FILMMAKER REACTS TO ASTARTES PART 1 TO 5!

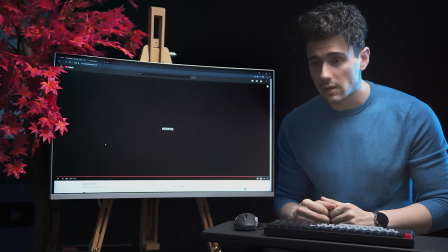[16:41]
Get some water, popcorn, and let's do this.
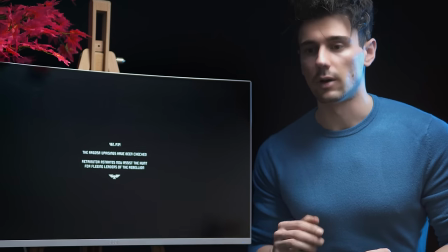[16:44]
So very interestingly, guys, if you watched the last episode where I talked about the Witcher trailer, he did not blend in the sound.
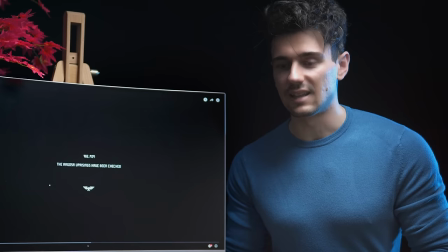[16:52]
So he's giving us some very small text exposition here and he just instantly drops us in.
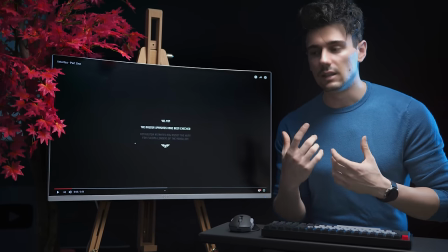[16:57]
He did not smooth the fade of the image, nor did he introduce us to the sound first and then the image.
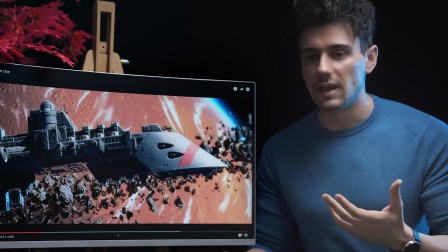[17:06]
So he's giving us an establishing shot, basically, we're in space. Space station.
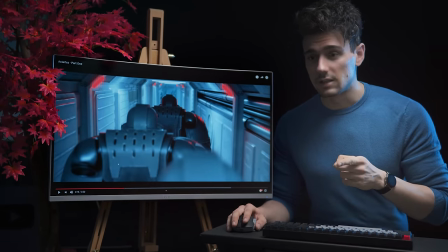[17:14]
That is really cool.
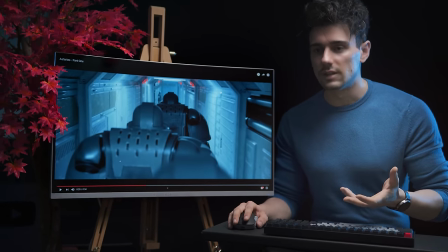[17:19]
He's going really fast to give us, so basically we can already tell, military operation, they're preparing to board something,
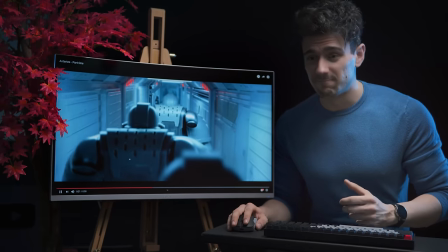[17:26]
there's a plan, a mission.
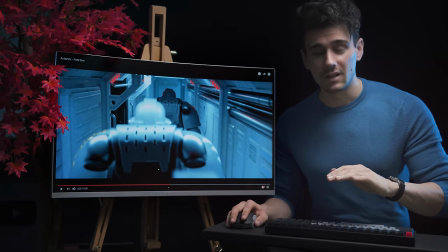[17:33]
Over the gun, that was epic.
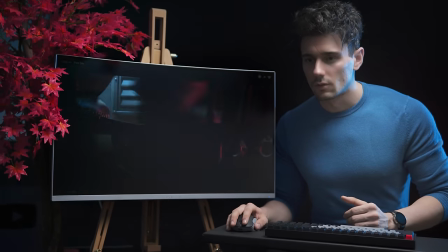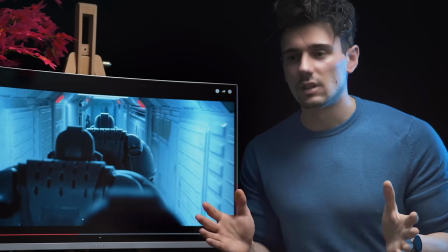[17:41]
He's using quite tight shots. He's not using a wide lens so far, I would say.
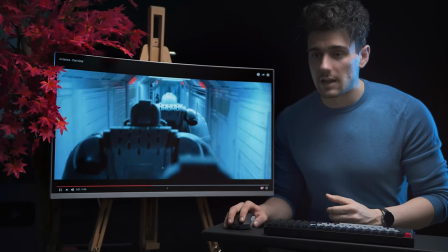[17:47]
30mm if we were to replicate this in real life and just steady camera movement.
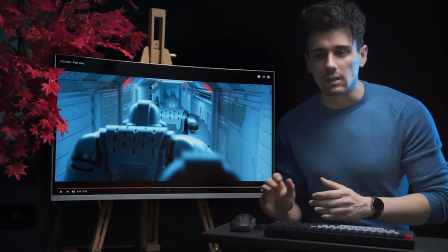[17:52]
But he cuts quite quickly. So he goes through the information that we need to receive, basically.
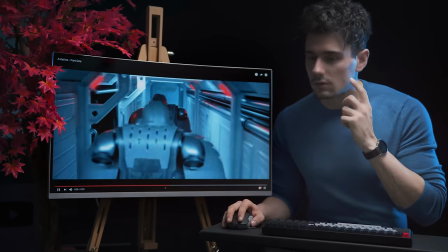[18:02]
Yeah.
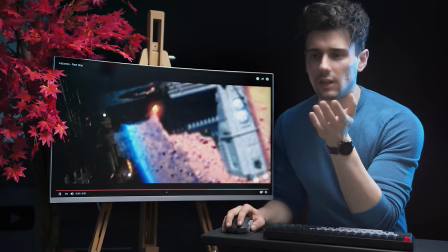[18:07]
They're getting ready.
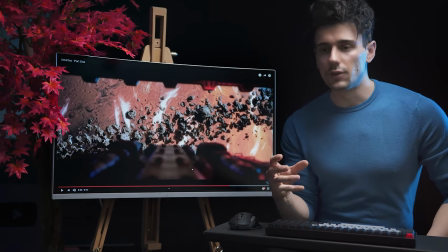[18:12]
In terms of this kind of scenery, with the meteors, the planet, and kind of the foreground elements,
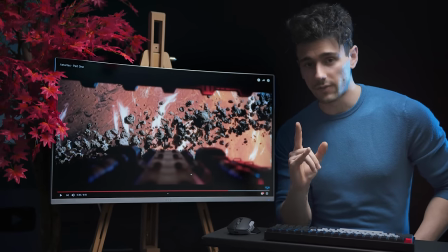[18:18]
we can actually pull this off in After Effects using Element 3D.
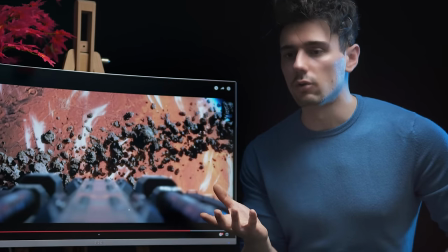[18:25]
That transition was epic. He could show the ship coming out and we could see the actual ship,
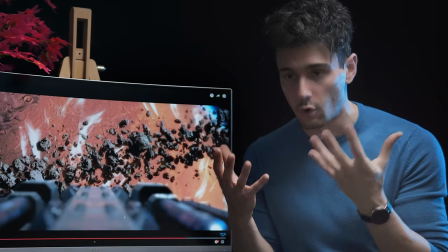[18:30]
but he wants to put us in the foreground as if we're on the ship and we're getting launched ourselves in space.
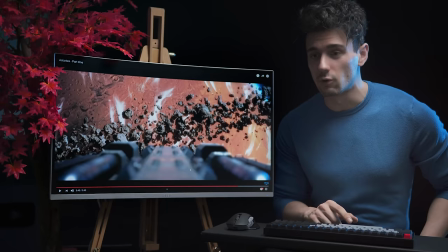[18:37]
Cool.
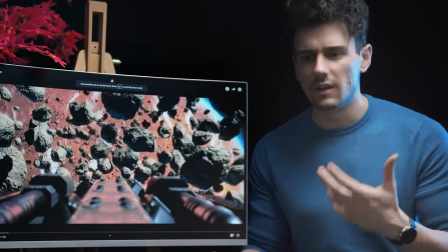[18:40]
That was episode 1 again. So now we are in space, fly through the meteor field.
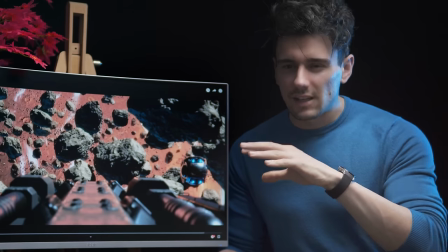[18:47]
He's done a really good job with lighting the scene. The asteroid field is really tricky, but you can pull it within After Effects.
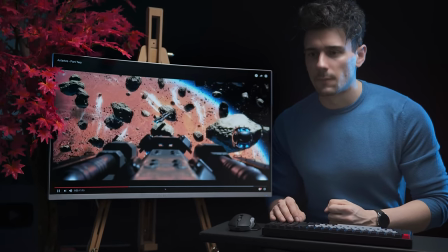[18:57]
Going through, fighting. So we transition inside now.
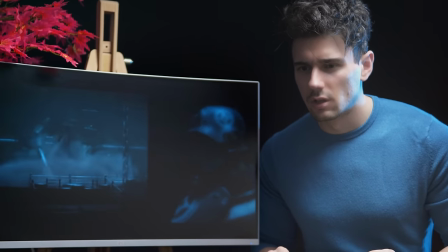[19:04]
They breached. They have to fight those guys.
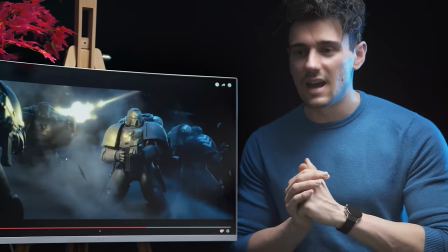[19:10]
Oh man, in terms of magic flashes, guys, I have done a very advanced tutorial on a gunshot.
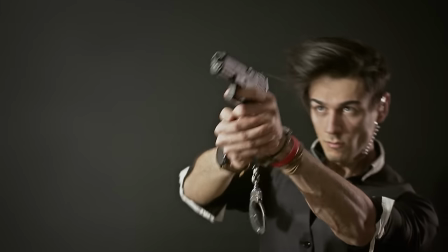[19:16]
It was a handgun gunshot. If you guys want to check out the tutorial, it's pretty cool and it goes through very advanced techniques when it comes to the flare,
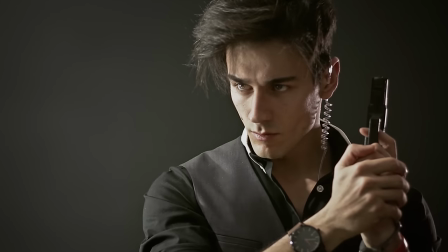[19:24]
the lighting simulation, the shell eject, the gun itself, as well as some smoke assets.
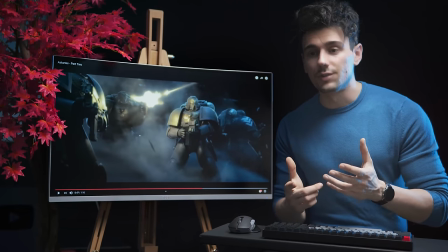[19:30]
So if you want to know how to do awesome gunshots within After Effects, there is a tutorial in the Creatrix channel.
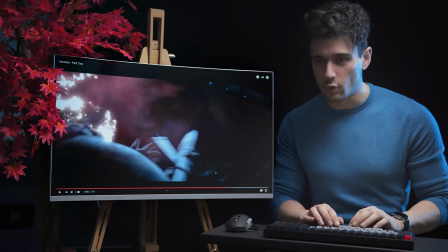[19:38]
Oh man, so gory, in a good way.
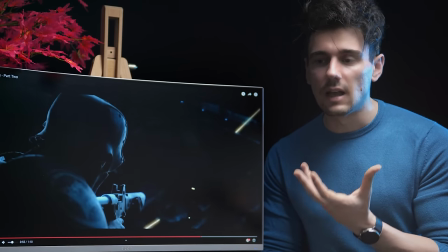[19:43]
So if we go frame by frame, the bullet itself is basically a light solid with a glow effect on it that we can do within After Effects.
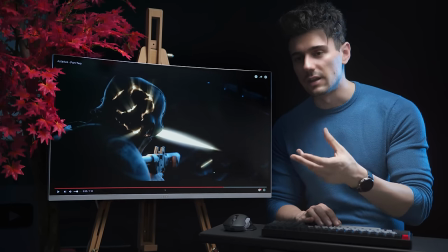[19:52]
Now this is really cool. If we had an actual real life actor with a helmet, you could paint those cracks and the light coming through them,
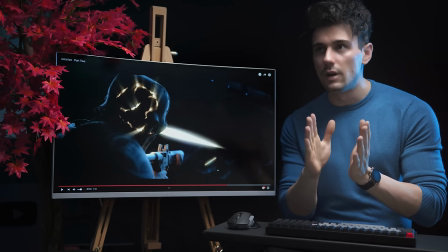[20:00]
because there is an effect within the blur section that's called radiant blur,
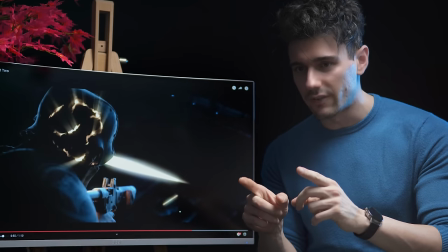[20:07]
I think. And if you apply that blur effect in a light solid,
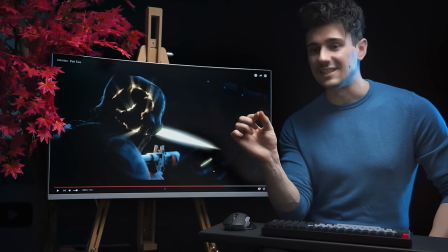[20:11]
then depending on the direction that you're going to put the cursor of the effect itself, it's going to shine light and it's going to replicate that look.
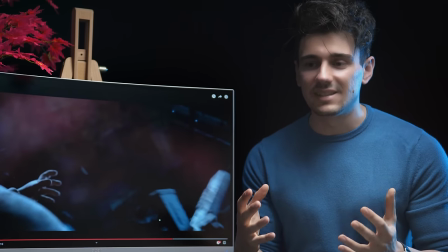[20:19]
The blood we can do with the blood mist asset, so that's really cool as well.
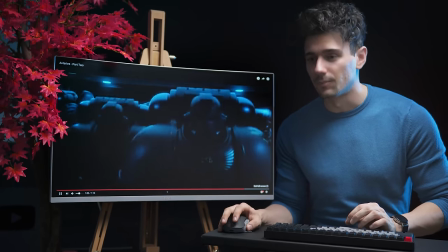[20:26]
They're just getting hammered. Okay, cool. These are the bad guys.
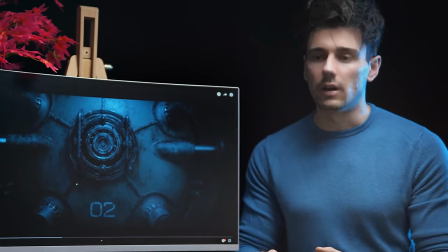[20:36]
This is our main thing. So far, I'm gonna let this play, but I think I've realized something.
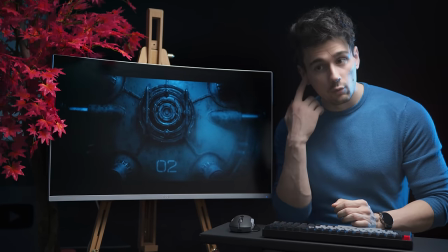[20:43]
Building tension with the sound design.
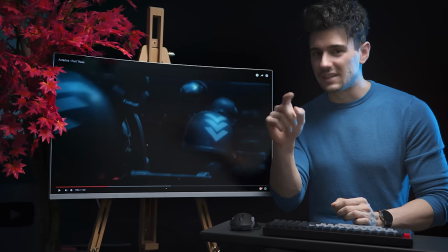[20:48]
He did bleed the sound here, did you see?